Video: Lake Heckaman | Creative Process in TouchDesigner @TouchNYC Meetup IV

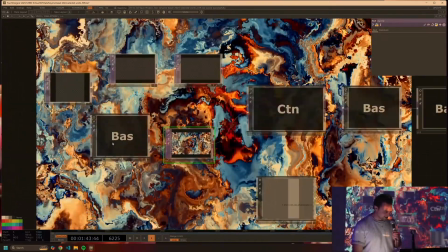8:14 And so I spent a lot of time crafting just this component, which is my domain warping noise.
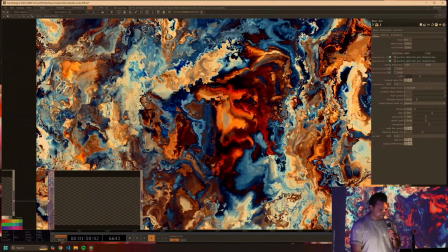8:20 And that's kind of what I ended up using as the basis for the fluid simulation as far as the texture and the color palette goes.
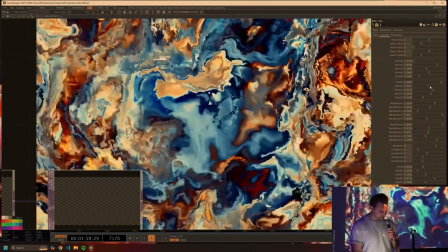8:28 And these things are pretty cool because I have all these different parameters that change the texture of this quite a bit.
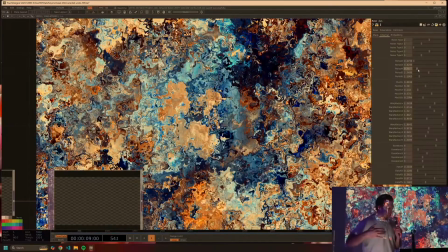8:38 And by doing these animations kind of in real time, I'm able to move through kind of a texture space that then drives the fluid simulation and
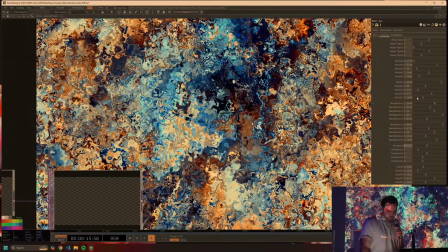8:46 leads to quite a bit of variety in ways that otherwise I think would be like pretty hard to achieve.
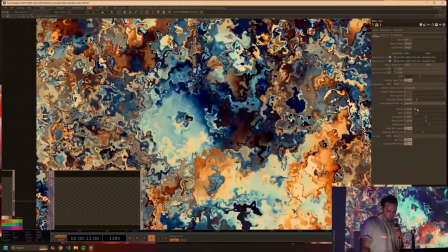8:52 And so this was kind of like one fundamental step forward that really improved a lot of the render quality.
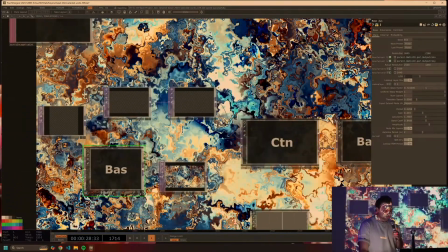9:01 And it took me quite a bit to get this.
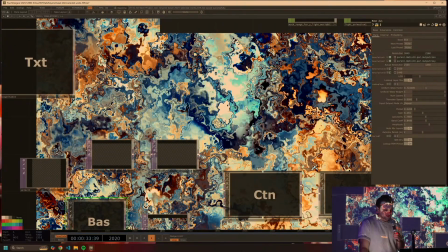9:02 I tried a bunch of series of images overlaid on other images, like every noise pattern imaginable.
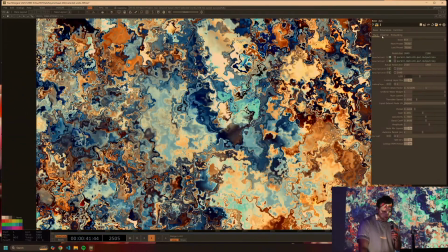9:11 And eventually I just had to have something that I created myself to get quite just exactly what I was looking for. And in that,
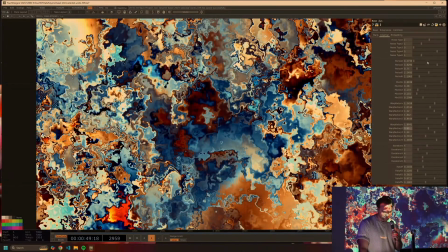9:19 I was able to use some different more bespoke types of noise algorithms,
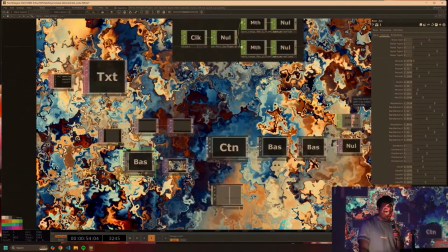9:26 which ended up giving me this really nice
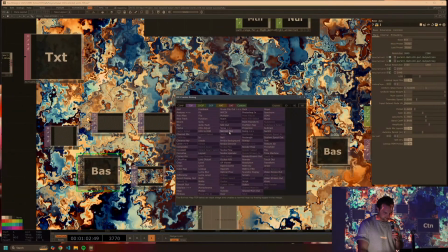9:32 pattern that I ended up using as the basis for the fluid simulation, which you can see here.
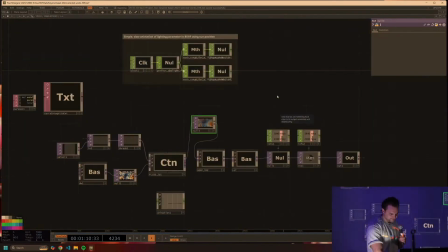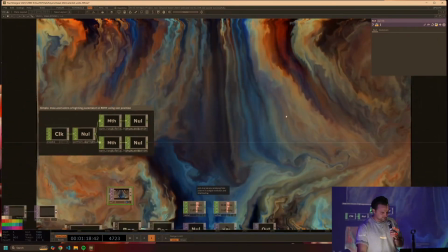9:48 And so then at some point I got to something like this. I added the kind of wind motion because I wanted it to be constantly turbulent and feel very immersive,
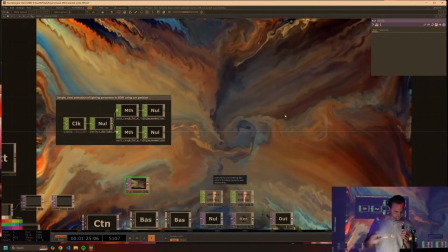9:56 like you were caught in this twisting vortex, like a storm almost.
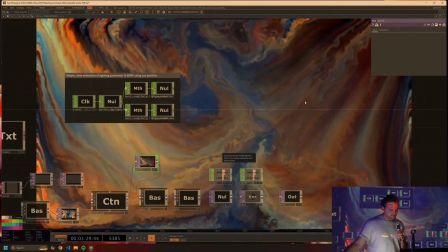10:00 Because I think a lot of times it feels like we're kind of caught in a storm just out there in the world.
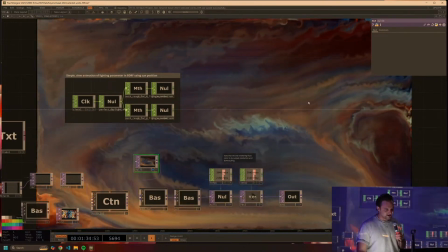10:05 There's information beating at us from all different directions. And I wanted to capture that in some way.
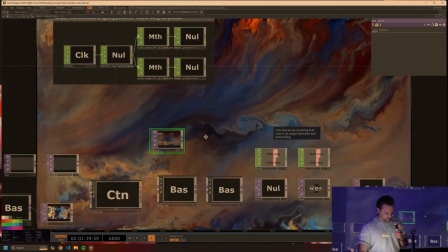10:11 But there were a couple of things that I wanted to improve a little bit more,
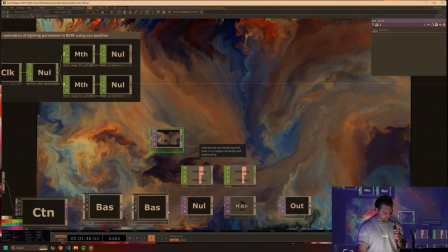10:15 and one of those was going to be the rendering. And something that I started using a lot is lookup tables.
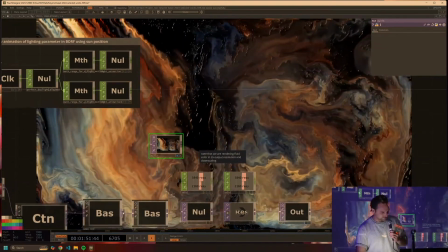10:23 If you guys don't use lookup tables, I would strongly, strongly recommend that you do.
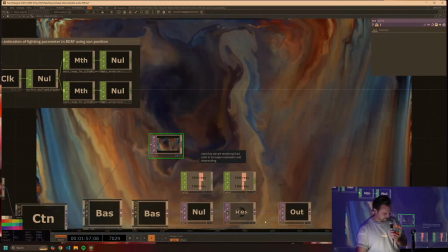10:27 For example, this is without that lookup table applied, and then this one is with it applied.
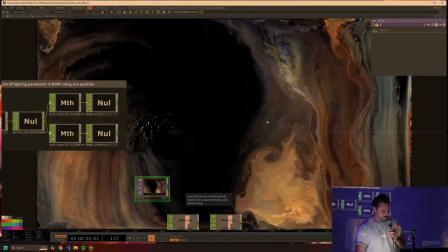10:33 You can see like the contrast, all the different colors, they pop a lot better.
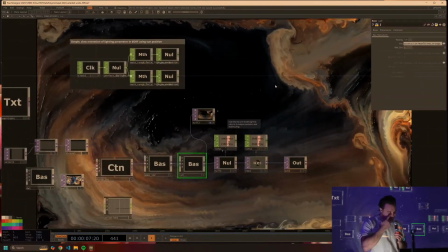10:37 And you can make these yourself in DaVinci or just find some online that are just downloadable,
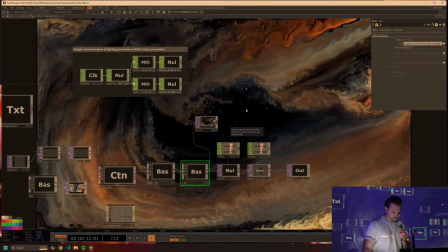10:43 and you can apply them right in TouchDesigner. So it's really nice.
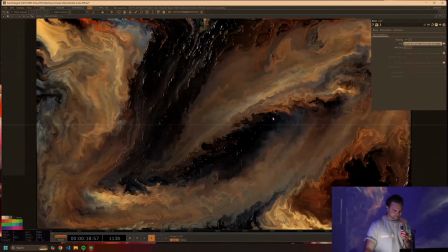10:49 And so like all of these pieces came together to kind of give the final form of this overall artwork,
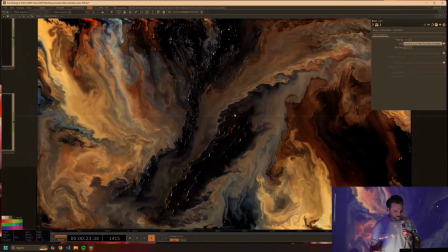10:55 but it was, like I said, a very long process.
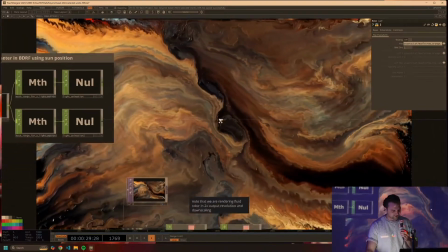10:58 And it wasn't until about a month ago that I felt like everything came together enough to be able to call it kind of a finished piece. And
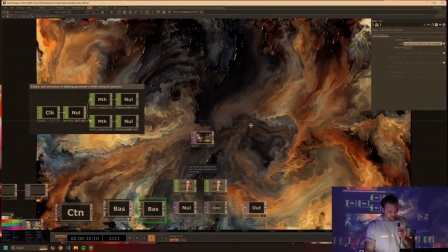11:07 so here we are.
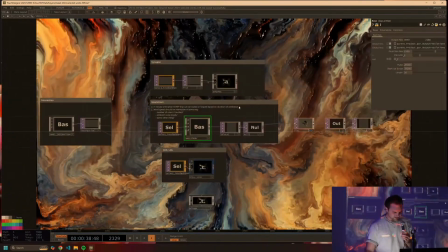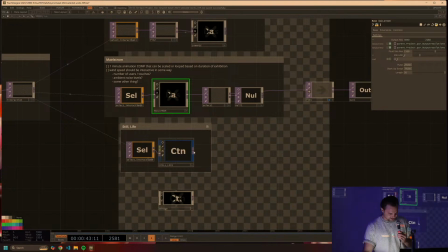11:15 This one is another that I showed in the video. This one is called Still Life, and it's my interactive Gaussian splatting piece.
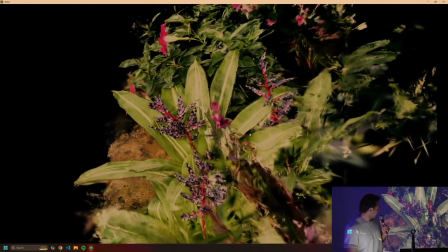11:30 So here we have Gaussian splat. This one I actually took in Oklahoma City when I was doing that Cowboy Museum project.
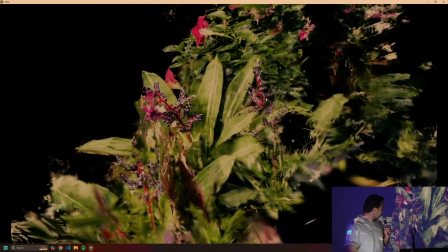11:36 This is in the Botanical Gardens in Oklahoma City. And the interactive portion here is you can, as you touch or interact with the screen in screen space,
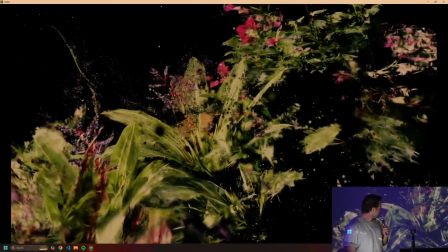11:45 dissolve the Gaussian splats into a nice particle system that over enough time will reform into its original
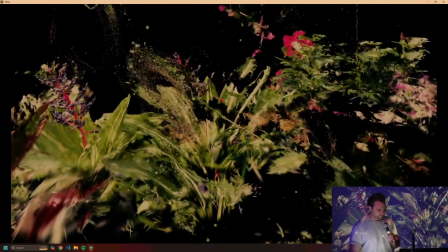11:54 three-dimensional shape, kind of regaining that still life form, although it is obviously not still during the interaction.
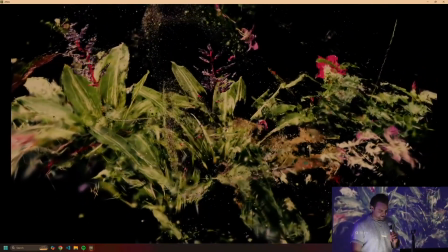12:05 This piece I really like. It is probably one of my favorites that I've worked on recently,
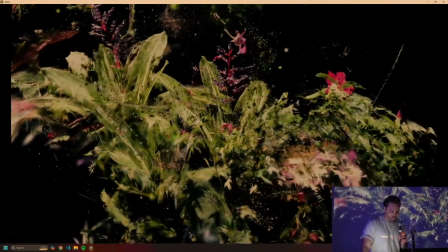12:11 but took quite a bit to figure out not only like the interaction part, but also how to use it.
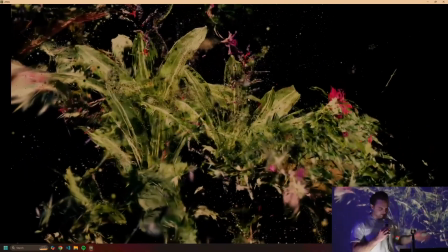12:16 This is one I mentioned, kind of that growing the feature set and then pruning it back.